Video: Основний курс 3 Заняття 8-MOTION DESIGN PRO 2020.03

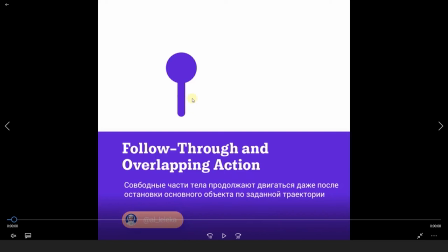У вас не будет такого движения, что, допустим, прыгал-прыгал заяц, затем он замер, и уши замерли вместе с ним. Нет, скорее всего, они еще как-то там улягутся, пока основной объект у вас уже находится в состоянии покоя. Поэтому старайтесь разнообразить свою анимацию,
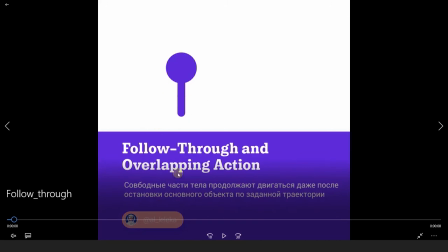старайтесь не делать резких-резких пауз, это будет большим плюсом. Сегодня много раз повторяю слова, я пытаюсь выделить те моменты, которые я считаю очень важными и на которых часто с первого раза не всегда получается сделать так,
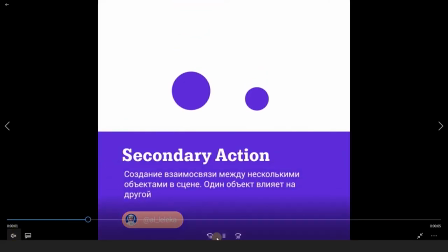как хочется. Итак, следующий принцип у нас Secondary Action.
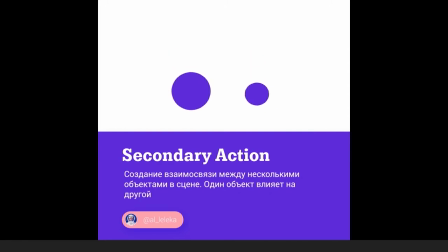Создание взаимосвязи между несколькими объектами в сцене. Один объект влияет на другой. Итак, все в сцене, все объекты в сцене, которые у вас имеются, все они для чего-то там нужны. Поэтому, когда у вас происходит анимация с каким-то одним из этих объектов, то нельзя просто так сделать ему анимацию, а все остальное окружение никак не будет на это реагировать. Это выглядит странно и объект выглядит, скажем так, вырванным из контекста. Поэтому, если у вас есть какое-то взаимодействие между несколькими объектами, если одно движение подкрепляет второе движение, то это будет гораздо лучше и это будет просто на порядок выше, чем если у вас один объект, он просто как-то там шевелится и на этом все закончилось. К этому же принципу secondary action мы можем с вами отнести, давайте еще раз проиграем, можем с вами отнести не только взаимосвязь между двумя разными объектами, но и движение, например, у персонажа, условно.
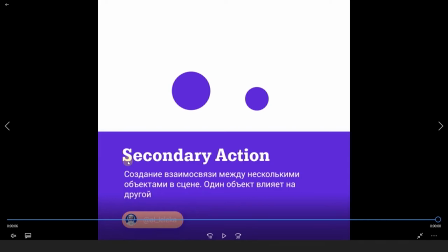Представляем, что у вас стоит ослик на полянке и он ест травку. И на этом как бы все, это основное движение, ослик ест травку. Так вот, естественно, ваш ослик будет выглядеть гораздо более, скажем так, живым и интересным, если у вас помимо основного движения будут какие-то дополнительные второстепенные движения, он будет моргать, он будет вилять хвостиком, у него будут как-то там шевелиться ушки. Все это создает полную картину, создает ощущение, что ослик у вас, опять же таки, не роботизированный. Я сегодня много отсылаюсь к роботам, но это так и есть на самом деле. Наша главная задача это избежать этого отвратительного, скажем так, эффекта, когда у вас все замирает и четко по такому какому-то известному только вам регламенту шевелится.
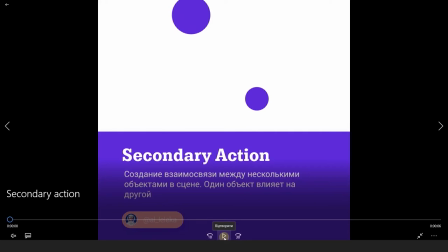Нет, нам нужно сделать классно наполненную анимацию. Поэтому второстепенные движения очень классно дополняют основное движение и делают его более цельным,
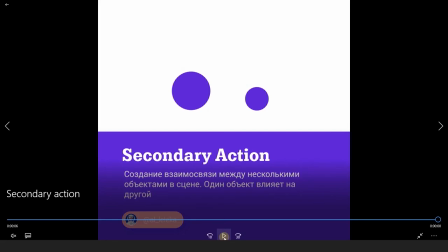не вырванным, скажем так, из контекста.
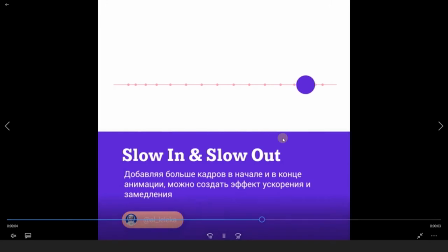Slow in и slow out. Добавляя больше кадров в начале и в конце анимации, можно создать эффект ускорения и замедления. Этот принцип анимации мы с вами будем использовать очень-очень
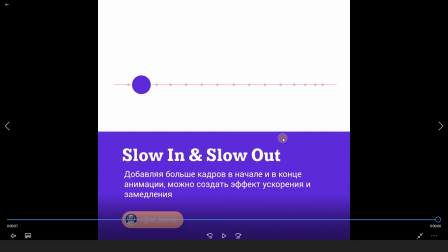много и в частности мы к нему вернемся и будем его прорабатывать, когда начнем разговор об интерполяции ключей, как их настраивать и там вы увидите как делать непосредственно замедление
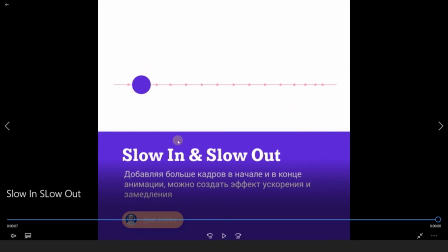в начале и в конце движения и ускорение посередине. или, наоборот, как-то миксовать эти все понятия. Это все, скажем так, относится уже к теме интерполяции, и когда будем ее рассматривать, я подробнее на этом остановлюсь.
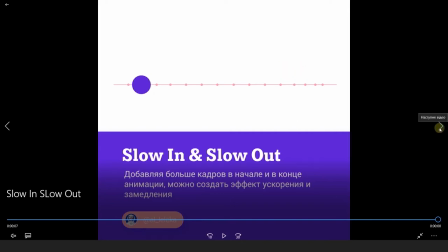Поэтому давайте сейчас посмотрим следующее.